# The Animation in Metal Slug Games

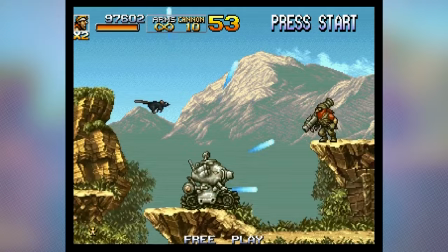[0:12]
Hiya, my name's Dan, I'm a professional animator who's like really into video games.
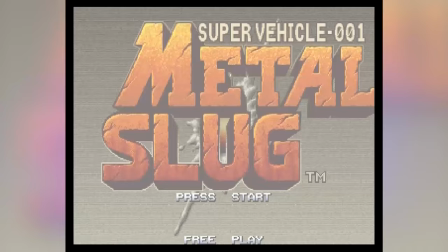[0:17]
This is Video Game Animation Study, and this time we're going to look at the animation of Metal Slug.
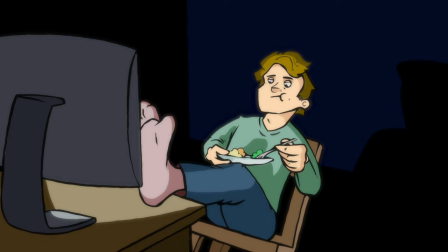[0:24]
Firstly, if you find yourself enjoying this episode, then please consider subscribing to the channel and liking the video as this really helps the channel grow.
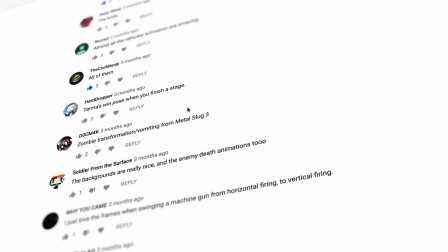[0:31]
So after conducting audience research into their favourite piece of animation from Metal Slug to help shape this episode,
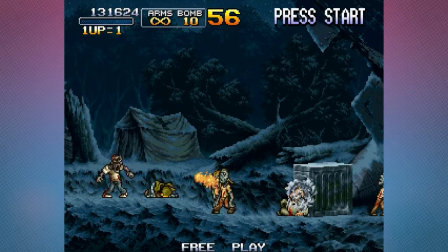[0:37]
it ended up with everyone loving everything. so this kind of just put me back at the start.
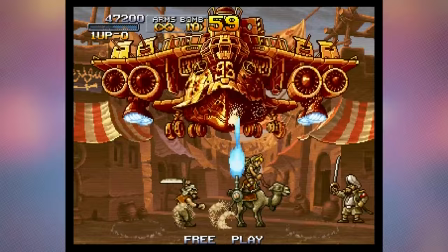[0:43]
What I've decided to do, which will be much easier to digest, is focus on one or two particular pieces of animation after going over a few fan favourites.
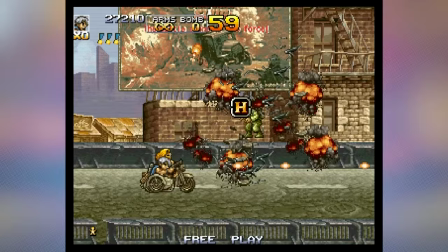[0:52]
But before we properly deep dive on some animation, let's go over the research.
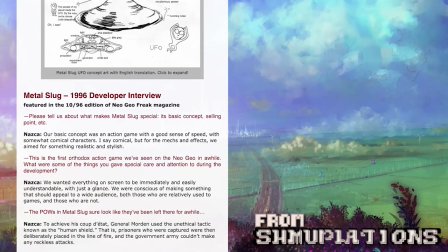[0:59]
Developer interviews and coverage are pretty scant on their Metal Slug series, but there are tidbits around the internet.
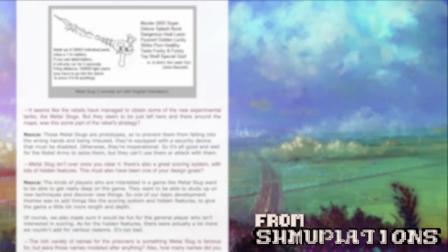[1:04]
In a developer interview with Neo Geo magazine, NASCAR, who were later absorbed into SNK,
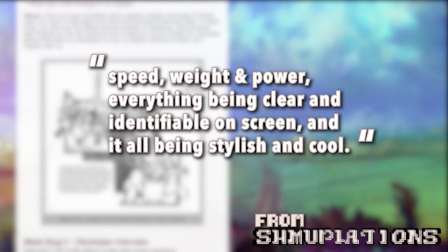[1:10]
speak of their main design concepts being to portray a good sense of speed, weight and power, everything being clear and identifiable on screen,
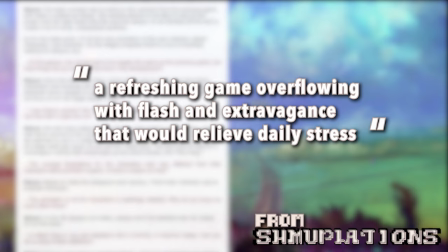[1:19]
and it all being stylish and cool. NASCAR said a core concept was a refreshing game overflowing with flash and extravagance that would relieve daily stress,
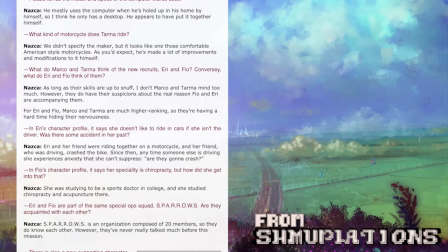[1:28]
and that they wanted player characters to feel real to the world and not be boring, even if it meant extravagant animation that didn't aid the gameplay any further.
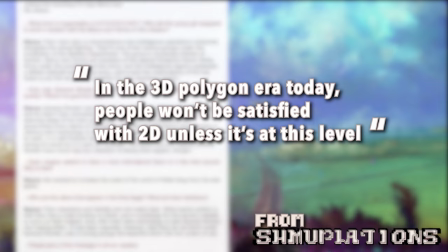[1:37]
Specifically with Metal Slug 2, NASCAR said, in the 3D polygon era today, people won't be satisfied with 2D unless it's at this level.
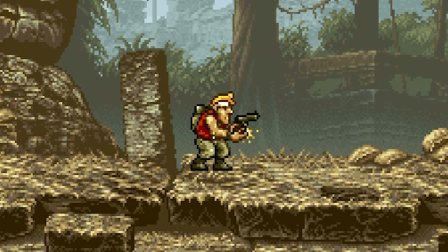[1:46]
So they were very conscious to make sure the animations were insanely high quality to compete with modern 3D games at the time.
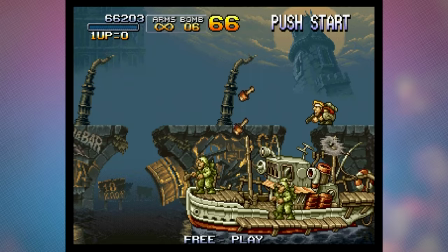[1:54]
This is why the animations look incredibly smooth and detailed.
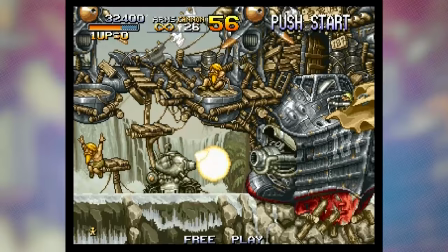[1:59]
Some have speculated that 3D tools were used to aid in this sprite art production, but honestly, I think these were just some world-class pixel animators who knew their stuff.
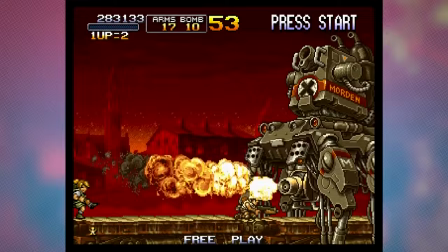[2:09]
Perhaps some 3D production was used later on, but the titles that got the series started at least were all 2D produced, I can confidently say that.
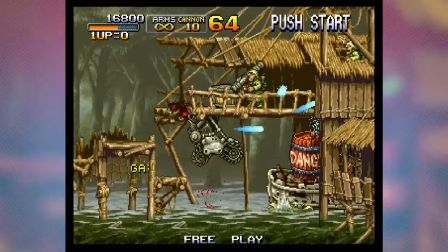[2:17]
From the small bits I've gleaned, clear and strong identification on screen with high-quality smooth and stylised animation,
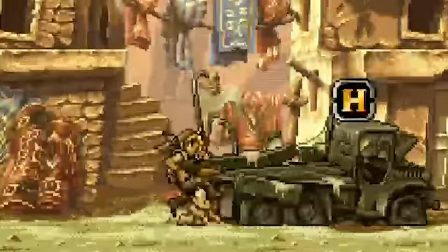[2:25]
and fun escapism is what was most important to the developers during art production. And it shows.
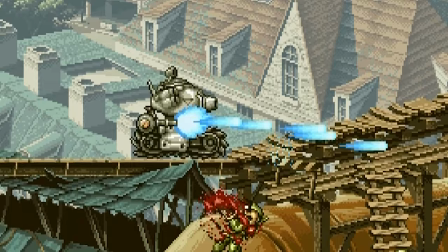[2:33]
You'll see a lot of the time that characters and enemies are much more vivid than the sometimes flatter and lighter looking background, helping to identify the action clearly on screen.
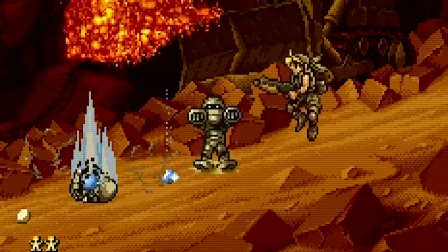[2:42]
Not that that helps me in that regard.
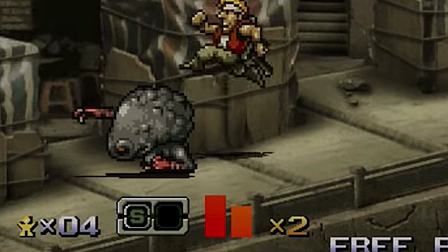[2:44]
Enemy movement and deaths are often super detailed, consisting of many frames, even for something simple like falling to the side.
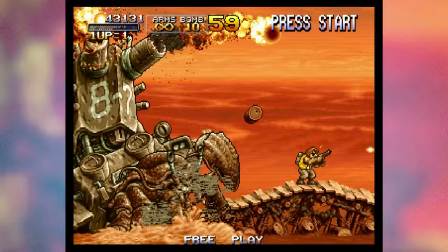[2:52]
but it's this insane amount of detail that gives the game its strong depiction and understanding of 3D space and movement.
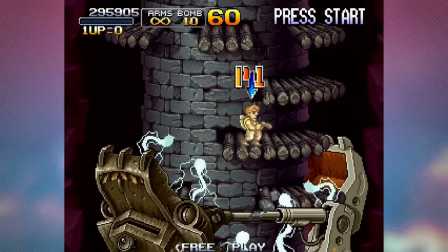[2:59]
I believe this is what contributes to that feeling of satisfaction and excitement when you're facing off against one of Morden's many maniacal machines.
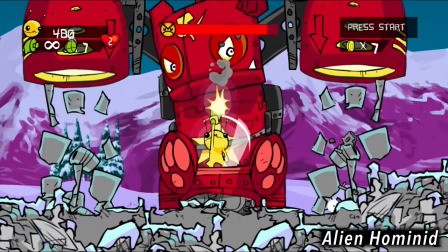[3:09]
Metal Slug is a beautiful series held dearly by all and has inspired loads of games like Alien Hominid,
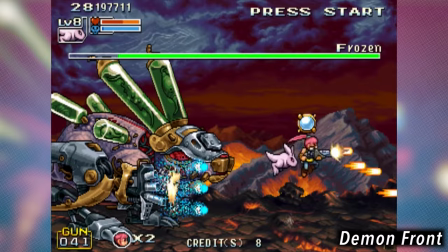[3:15]
Shantae, Mega Man Zero and many others. Let's have a brief look at some fan favourite animations before I study one particular piece.
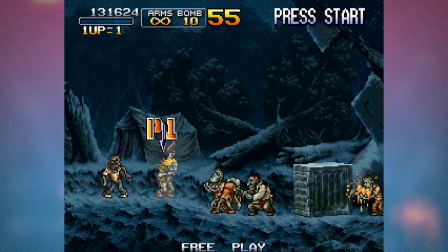[3:25]
Okay, so like I said before, audience feedback was varied into what people actually viewed as the best piece of animation in the series,
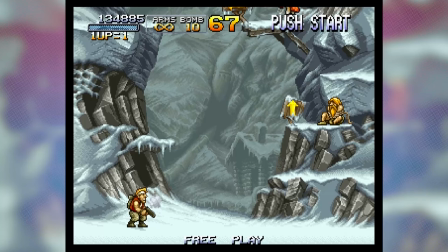[3:32]
and I don't have the time or stamina to go through each and every game with each and every thing.
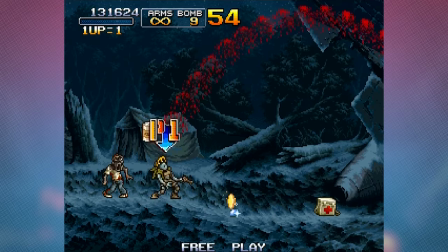[3:39]
Many of you likes the zombie vomit animation,
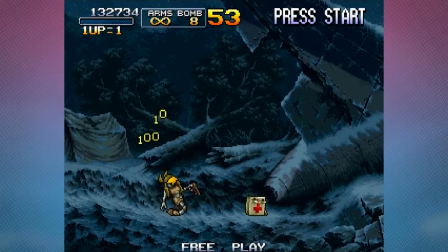[3:42]
and it's the way in which your character creepily arches their head in the smoothest way possible and sprays out this projection of vomit which damages everything on screen.
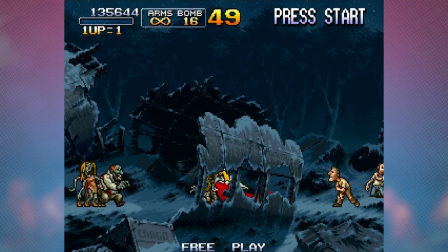[3:50]
The gravity and flow of the vomit is really convincing and realistic for an action packed, exaggerated game, and like most things in the game, it's really satisfying.
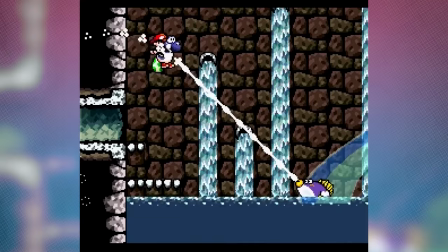[4:01]
Actually makes me think of this bit in Yoshi's Island.
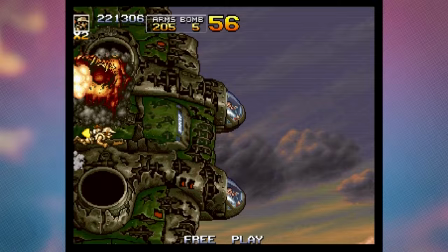[4:06]
We couldn't talk about animation in Metal Slug without mentioning the insanely high quality explosions that happened.
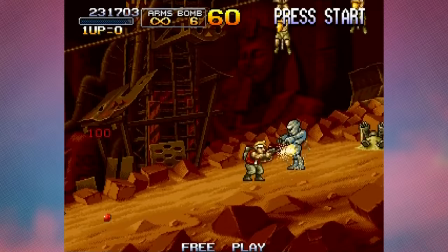[4:13]
It'd be crazy enough that they had one brilliant looking explosion, but there's a whole plethora of different looking explosions for different things.
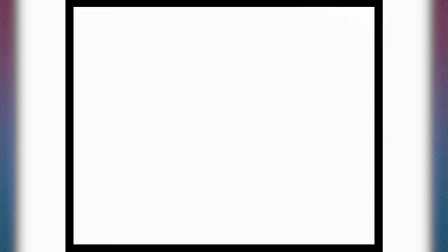[4:21]
There's so many gradients of colour and loads of frames, and the shape and behaviour is again very satisfying.
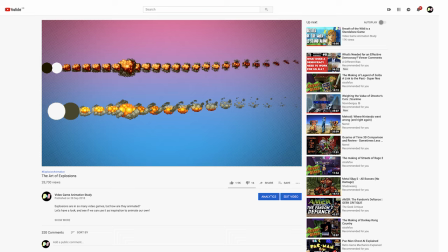[4:28]
You can check out my video on the art of explosions for a more in-depth look at this topic, where metal slug explosions are a main focus.
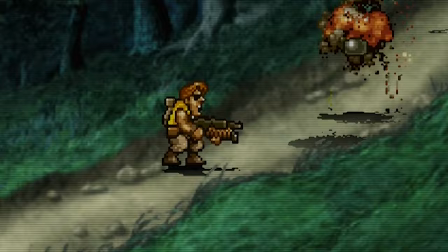[4:35]
Check it out here.
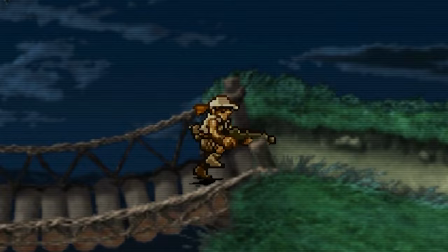[4:38]
Everyone seems to enjoy the character animations, such as the running animation, which I don't personally like, but I appreciate its appeal.
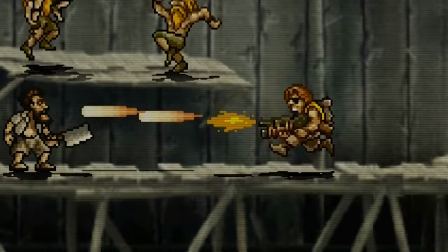[4:45]
To me it just seems a bit floaty and unconvincing, but then it is meant to be a little daft and comical.
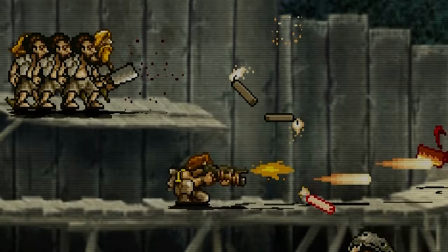[4:51]
I just feel it could have done with a bit of a head bob, which you all know I bloody love in a run animation. The idle shooting and aiming animations are all cool as well.
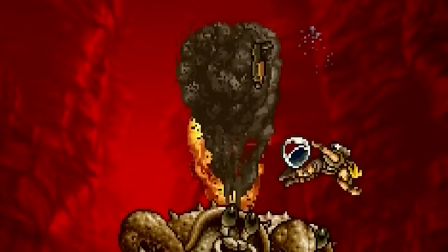[5:00]
Even when you die in some games you have this kind a over-the-top death, and sometimes a death depends on how you were killed too.
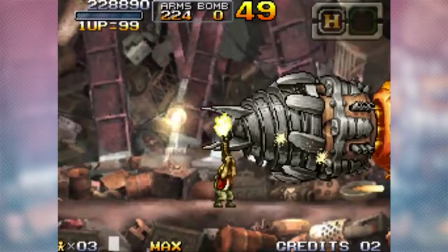[5:07]
It just gives the game a little bit of extra character and soul. Many of the bosses are incredibly detailed and fun to defeat,
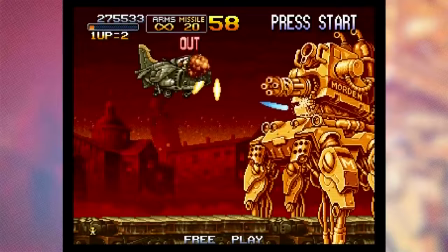[5:16]
and make good use of polished looping segments and understanding of space to create a big menacing presence.
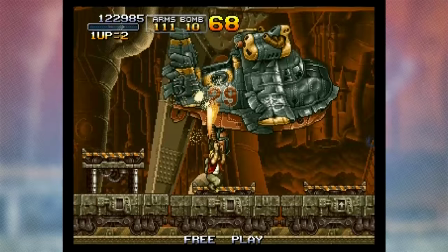[5:23]
Some are better than others however, like there's a couple that are just static things that float around,
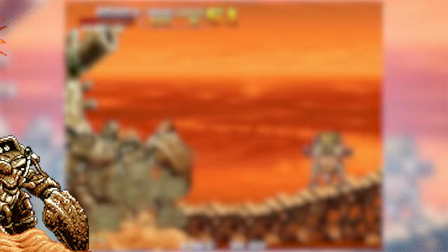[5:28]
but some, like these, have lots of different moving parts, and it gives this sense that the thing is there,
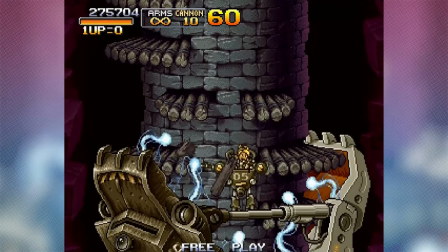[5:37]
in the space it occupies and is alive, and it makes it much more convincing and fun to defeat.
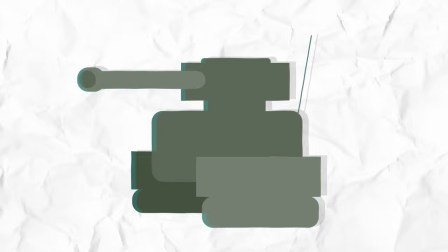[5:44]
Like quick example, you can have an idle animation on something, just standing still, but you can add delays to different segments, which is a form of secondary animation,
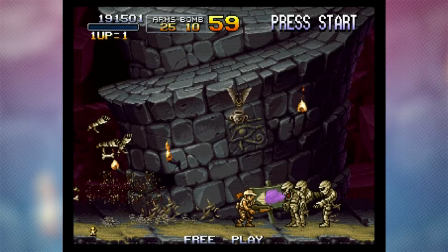[5:54]
and before you know it you've got all these little individual pieces of movement that add up to this really textured looking thing, and that's the trick they use with some of the bosses to keep it looking interesting and alive. Pretty much any piece of animation on display would be worthy of a video by itself.
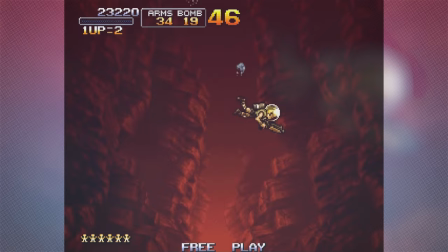[6:09]
But here's where we come to my chosen piece for this game series.
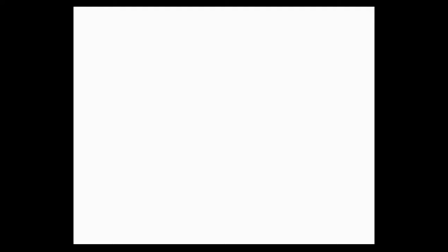[6:14]
The titular vehicle itself, the Super Vehicle 001 Metal Slug.
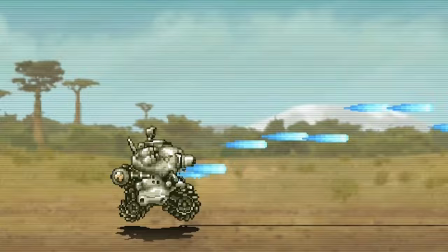[6:23]
What I particularly like, and what I think is its strength, is its almost organic look.
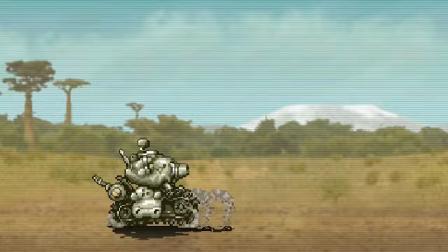[6:28]
Look. Though it's a metal tank, its design gives it a more bouncy, rubbery look.
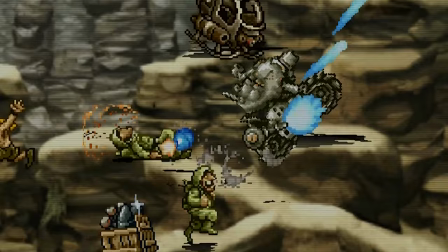[6:35]
This appearance allows the vehicle to become incredibly expressive and cartoony.
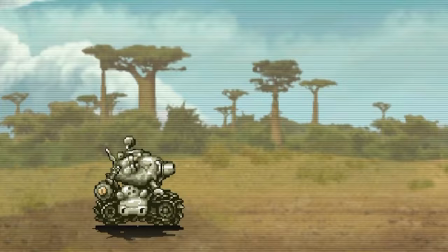[6:40]
I mean, let's just look at this thing. The smoothness of the turret kind of makes it look like a cranium,
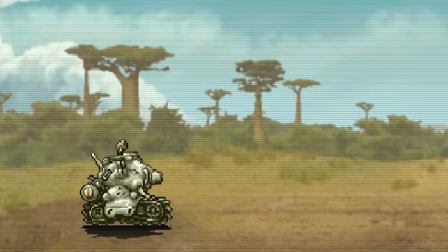[6:46]
so we'd be forgiven in thinking this is its head, which pushes us into anthropomorphic territory, allowing us to connect a bit more to it.
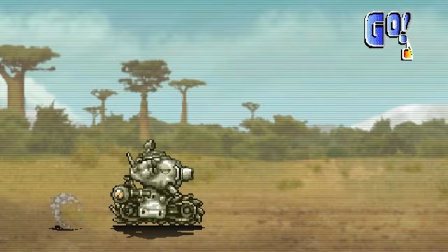[6:53]
Okay, that might be a stretch, but But not for me, because I love this thing and want one as a pet, or a toy.
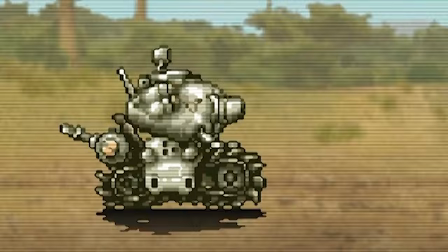[7:00]
It's got cute proportions for a tank, especially when compared to other enemy tanks which are slightly sharper and heavier looking.
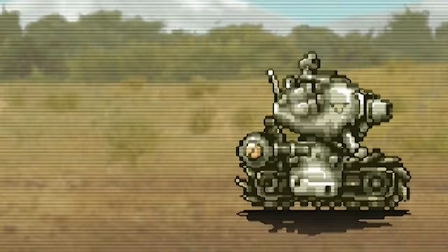[7:07]
You've got the turret and main body bobbing up and down when both static and moving, but separate to the tracks so you've got this sense that it's got different moving parts that are loosely connected.
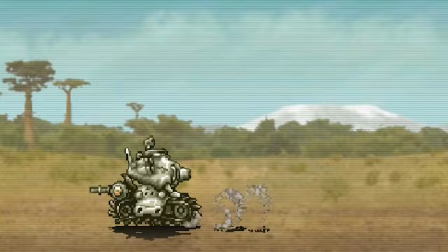[7:18]
The tracks themselves aren't perfect either, they kind of bulge out like if you were squeezing a long balloon.
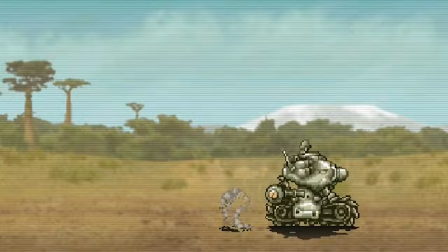[7:25]
And this kind of affects the weight of the tank. As you move back and forward, it's really bouncy, like the suspension is on 200% or something.
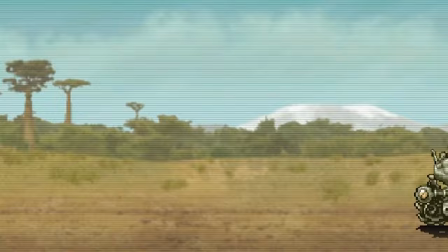[7:34]
When you move forward, there's this combination of an up and down bob, and also a side to side bob,
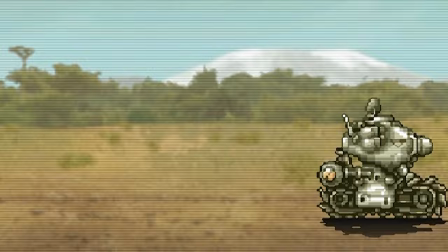[7:39]
further reinforcing this idea that it has different joints and connections and that it has actual moving parts,
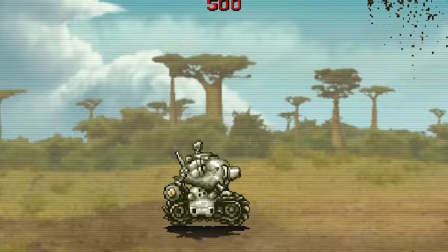[7:45]
as well as being an almost cheerful character in and of itself. When it jumps, the separate treads almost act as legs,
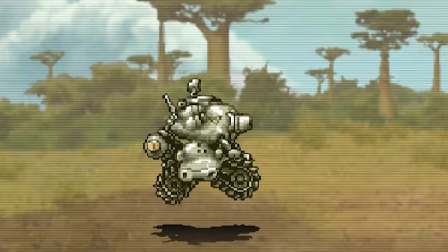[7:53]
and you've got this nice bouncy movement as it lands, which gives it a much softer feel that counters the hard, jagged caterpillar tracks.
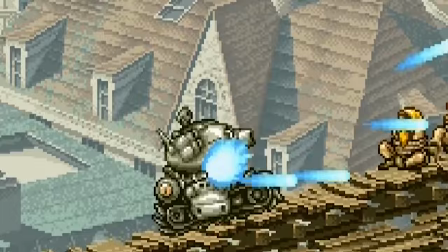[8:02]
Also, I mean, this tank can duck, that's how almost alive it is,
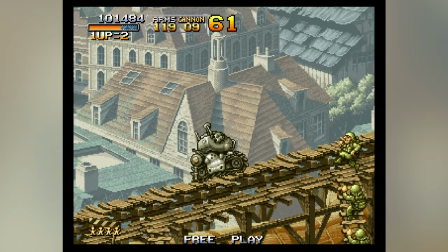[8:07]
it obeys all the rules something living would do, adhering to principles like squash and stretch, and anticipation and the like.
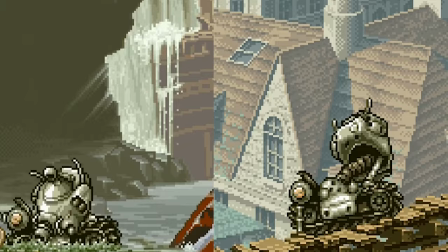[8:14]
When it suffers a hit, the turret gets knocked to one side, which can alternate between right and left.
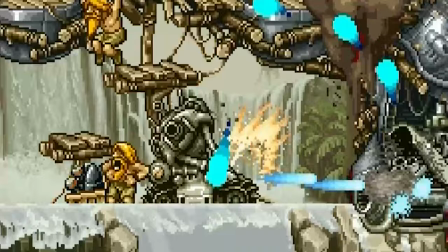[8:20]
It's cute, it looks like it's been punched in the face and takes a second to recover.